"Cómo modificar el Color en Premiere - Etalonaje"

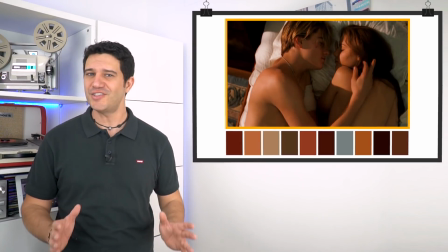En el proceso de talonaje de una película se elige cuidadosamente qué paleta de colores van a ser las que van a predominar,
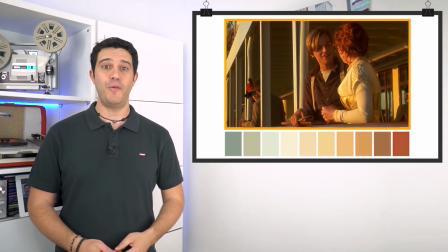con la intención de darle un mismo look a todos los planos o a un momento determinado de la historia.
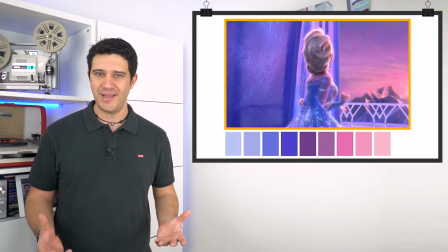Todo este arte de combinar colores para generar un ambiente determinado se consigue juntando diversos tonos de la rueda cromática,
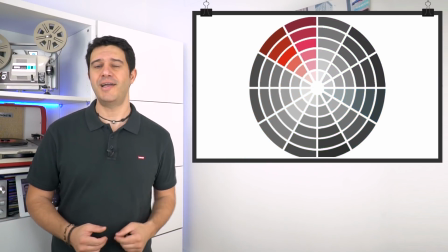jugando con su saturación y su luminosidad. Dependiendo de la situación que tengan los colores que hayamos elegido en la rueda cromática, obtendremos diferentes esquemas.
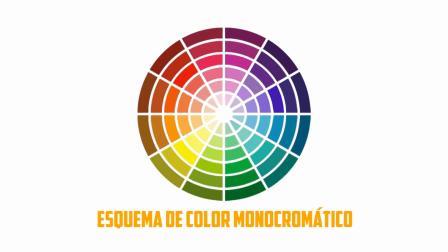El esquema monocromático consiste en elegir un solo color y jugar con su saturación y brillo.
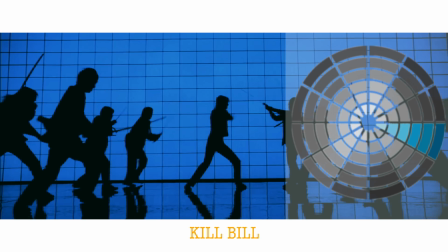Este esquema se ve normalmente en determinados planos de película, como por ejemplo en este de Kill Bill,
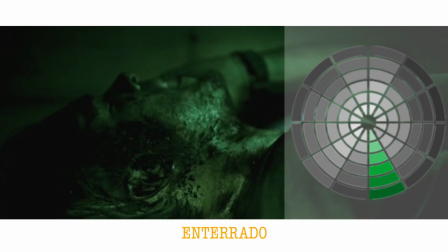y en la mayoría de los planos de la película Enterrado, donde aparece un solo color representado en sus diferentes tonos de saturación.
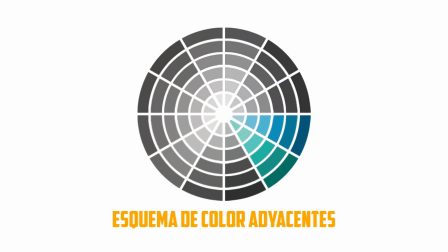El esquema de color adyacente usa colores que se encuentran en una posición cercana dentro del círculo cromático.
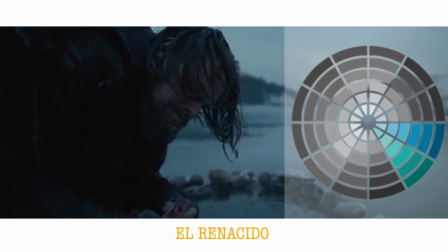Un ejemplo es la película El Renacido, que usa diversos tonos azules para dar esa sensación de frío.
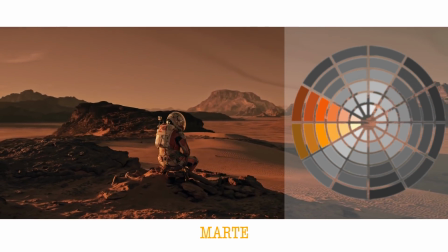Y la película Marte, que usa todo lo contrario, colores más anaranjados para dar a entender que se encuentra en el planeta rojo.
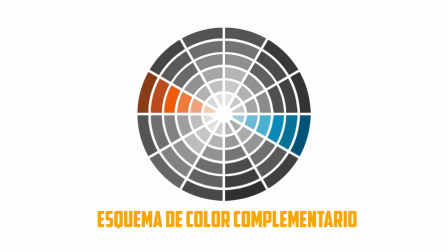El esquema de colores complementario es el que quizás más se usa en el cine, ya que consigue mucho contraste al usar colores completamente opuestos.
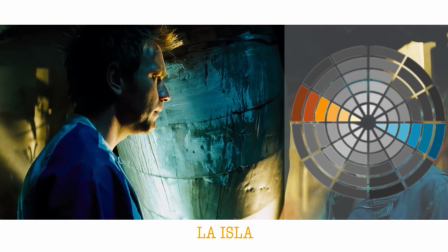Una de las combinaciones más usadas es el azul y naranja, debido a que es el que más resalta el color de la piel humana.
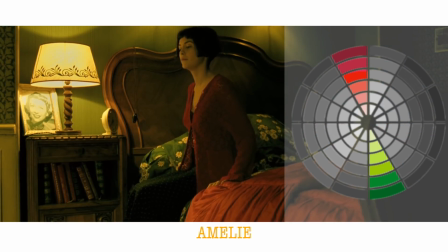Otras elecciones de color pueden ser el rojo y verde y el amarillo magenta.
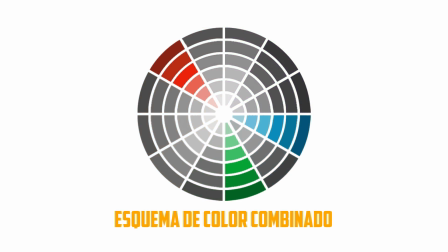El esquema de color combinado se parece al complementario, pero tiene una pequeña variación.
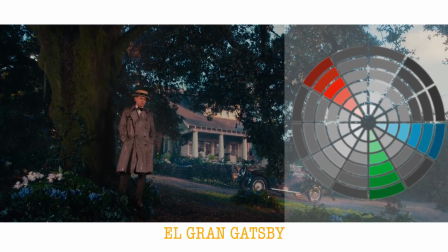En lugar de buscar el color opuesto de la rueda, utiliza dos colores de ese otro lado.
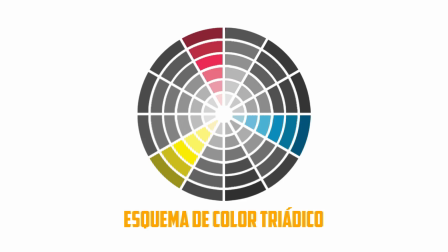El esquema de color triádico se compone de colores que están igualmente espaciados en la rueda cromática y uno de ellos se comporta como color principal.
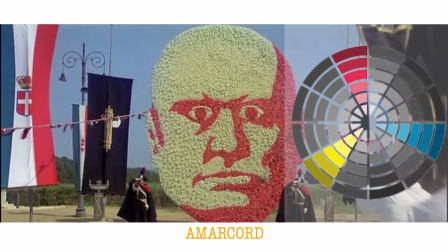Este es uno de los esquemas que más difícil resulta conseguir. En este vídeo veremos los controles que Adobe Premiere pone a nuestra disposición para modificar los colores y añadir luz preestablecidos a nuestros vídeos. ¿Estás preparado?
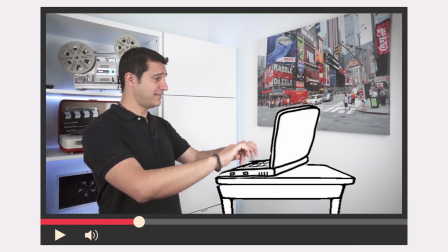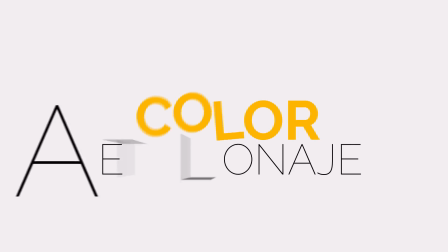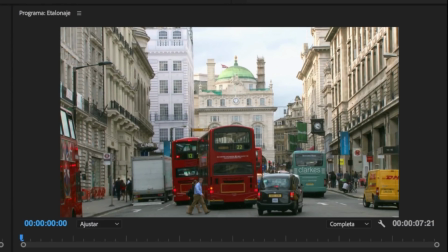En la línea de tiempo ya tengo un clip de vídeo que he elegido por contener gran cantidad de colores y por ser una toma muy normal que podemos obtener fácilmente con nuestro móvil sin necesidad de mucho más recursos.
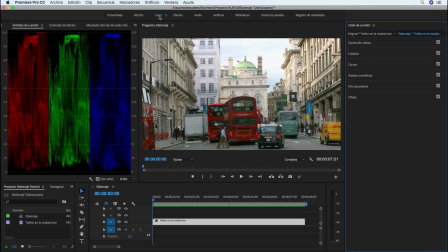Eso sí, ya ha pasado por la fase de corrección de color y está perfectamente expuesta,
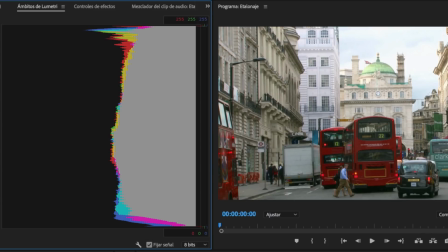como se puede ver en los instrumentos de medida RGB Parade y en el histograma. No existe ninguna dominancia de color y si lo contrastamos con el vectorescopio,
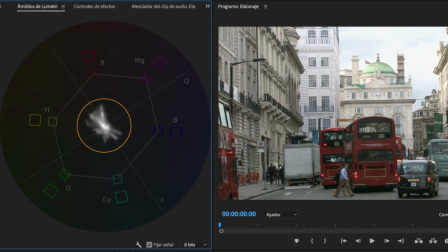comprobaremos, aparte de que no tiene dominancia, que la saturación está dentro de los límites.
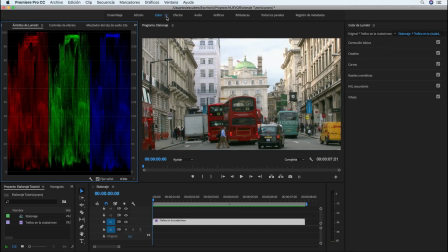Ahora es el momento, y no antes, de realizar el etalonaje, ya que modificando los colores, los ajustes de exposición y saturación no se van a ver prácticamente alterados. En el panel color de Lumetris tenemos los controles necesarios para ello.
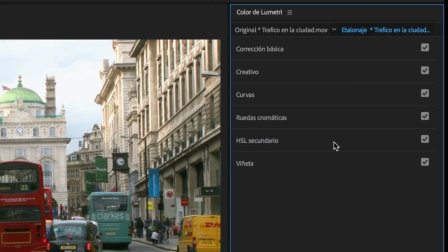Solamente dejaré para un vídeo aparte el control de HSL secundario, que como su nombre indica es una corrección secundaria que se realiza en planos específicos donde queremos modificar un solo color de la toma. Comenzamos y lo primero que vamos a ver es el equilibrio de blancos en el panel corrección básica.
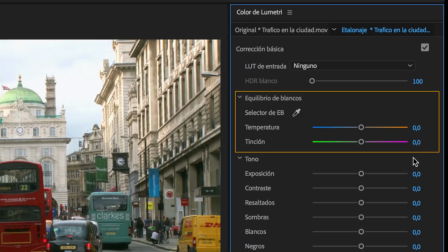Tenemos dos sliders para controlar por un lado la temperatura y por otro la tinción.
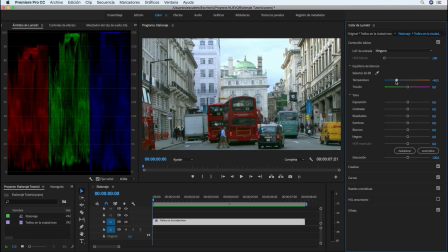Con la temperatura conseguimos, si lo modificamos hacia el lado de los azules, que nuestro plano se vea más frío. Y si lo modificamos hacia el lado del naranja, todo lo contrario, conseguiremos que nuestro plano se vea más cálido.
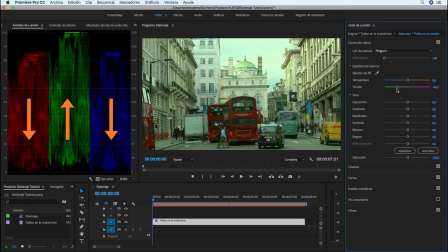En el slider de tinción, si lo desplazamos hacia el verde, añadimos verde y bajamos rojos y azules, dándole un look muy de película de acción. Si lo desplazamos hacia el magenta, bajamos verde y subimos azules y rojos.
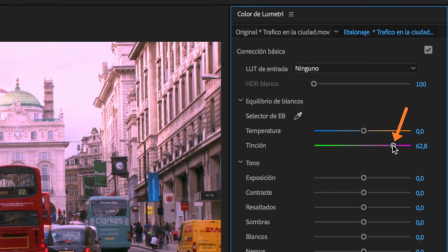Para resetear los controles, doble clic en el manejador.
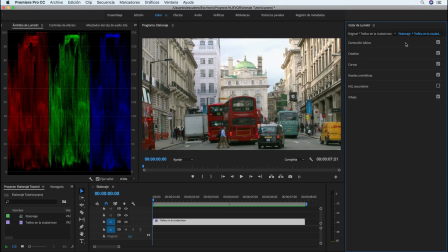Otro control que vimos en corrección de color y que también es útil en el etalonaje son las curvas RGB.
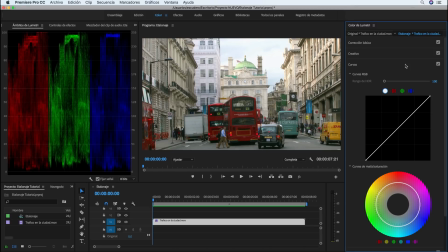El poder modificar los colores por separado nos viene muy bien en este momento del proceso, ya que si queremos aumentar verde, mediante la curva de color verde, podemos elegir si queremos aumentar solo en las luces, solo en la sombra, o dejar las luces y la sombra fija y modificar solo los medios tonos.